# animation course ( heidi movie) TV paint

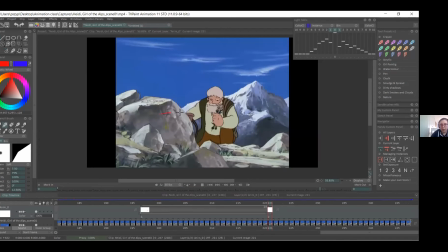[16:28]
Just like a quick side note, we'll try and draw the whole basket because like this one's hidden by a rock.
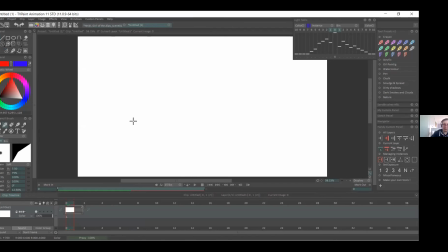[16:35]
So we'll try and have that like in the full view instead. Evet, şimdi animasyona başlayalım. Burada sepet taşın arkasında gizlenmiş, oldukça az görünüyor. Ama ben animasyonu yaptırırken sepeti bütün olarak çizeceğim.
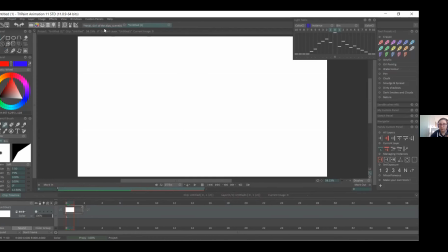[16:50]
So, you know, if you want to make like a loop for flower picking, you can definitely put some rocks to hide the flowers. So, you know, if he's constantly picking them, you won't see like them disappearing, and you won't have to
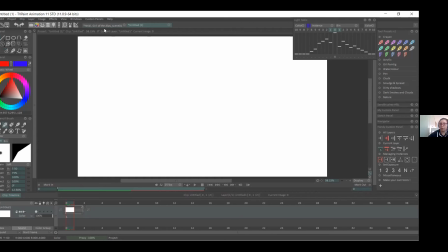[17:09]
like try and, you know, put the hand in different spots all the time. But like for the basket, we'll just put it at the front. It'll be easier.
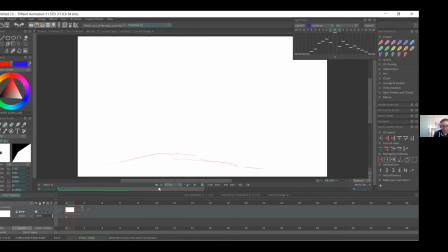[17:21]
Hı hı. Eğer siz burada hareketi birkaç kere çiçek toplama şeklinde yapacaksanız, çiçeklerin önüne birkaç kaya çizip onları çok da görünür olmayacak bir şekilde yerleştirebilirsiniz.
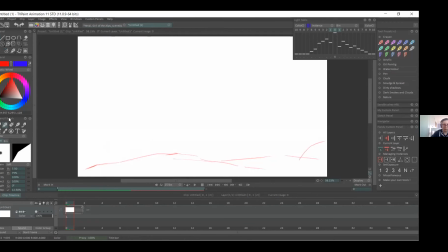[17:37]
Aksi halde hani her çiçek topladığında aşağıdaki değişimi de sürekli tekrardan yapmanız gerekecek. So I'll make a quick sort of foreground for us.
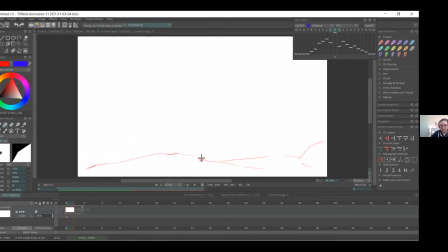[17:50]
So we know that like there's flowers here. So we have like a reference point of where to put the hand. Şöyle hızlıca bir taslak çiziyorum. Çiçeğin şurada olduğunu varsayalım. Çünkü burası bir referans noktası olacak. El nereye götüreceği konusunda bana.
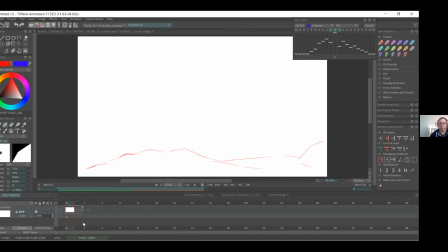[18:11]
So yeah, usually, you know, backgrounds will be done for you when you're animating in projects. So those things are usually like, you know, a setup. So you're just coming in and animating. Siz animasyon yaparken genelde backgroundlar yapılmış hazır bir biçimde gelir elinize zaten.
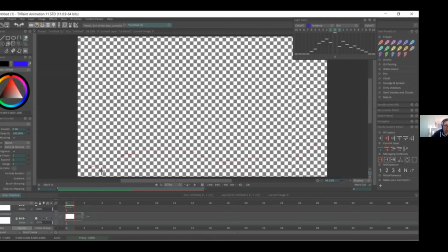[18:31]
Onları yapmakla uğraşmazsınız. Yeah, I just changed the color.
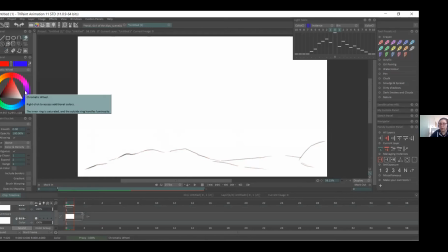[18:38]
So I'll be working in like red and blue, so it's easier to see. Yeah. Rengi değiştirdim. Kırmızı, mavi çalışacağım. Böylelikle görmek daha kolay olacak.
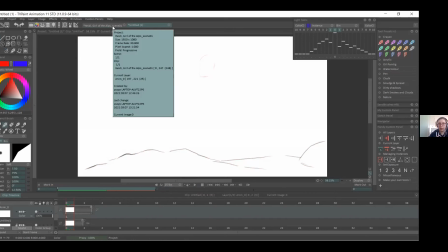[18:56]
Okay, so first we'll try and, you know, get a kind of half step for the character.
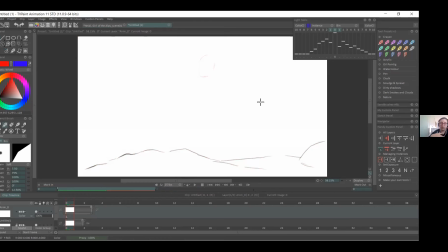[19:03]
So he'll do like a half step, and then on the side, on the point when he's trying to like, you know, get another foot up, he'll start to go down instead. Burada yarım bir adımla başlayacağız.
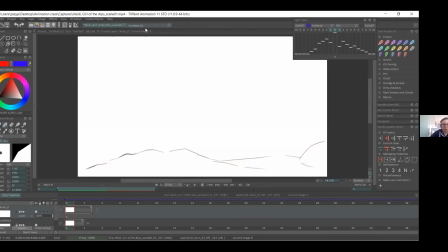[19:20]
Daha sonraki adımını atarken de yere doğru eğilmeye başlayacak.
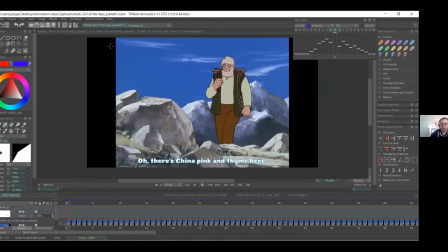[19:26]
And yeah, you can cheat just like they did here, so you don't really see the feet, you only have legs.
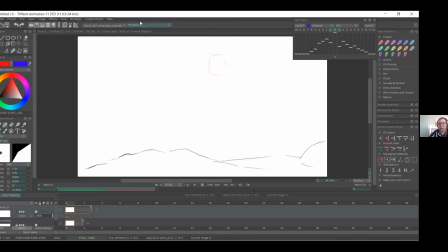[19:33]
That is a good way to kind of, you know, save time and, you know, not worry about like the feet sliding or anything. Burada ayaklar kayanın arkasında kalmış. Aslında bu iyi bir yöntem.
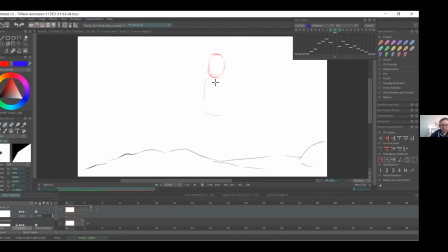[19:48]
Eğer siz de böyle çizerseniz işte ayakları çok fazla gözetmek zorunda kalmazsınız.
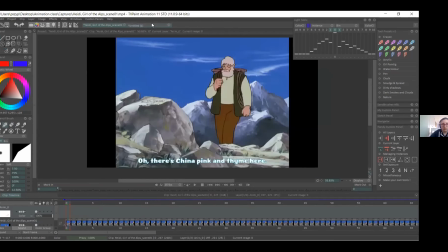[19:55]
İşte ayak kaydı mı, doğru yaptım mı, yapmadım mı diye. İşinizi hızlandırabilir.
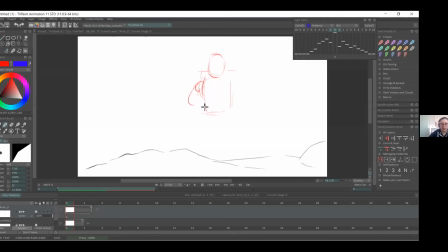[20:02]
So I'll try and do like a rough sketch. I'll probably like resize it, in case the distance is a bit too close. Şimdi kaba bir taslak yapıyorum.
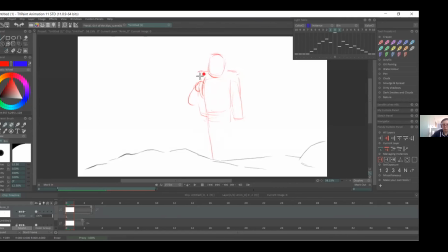[20:23]
Tekrar düzenleyeceğim bunu.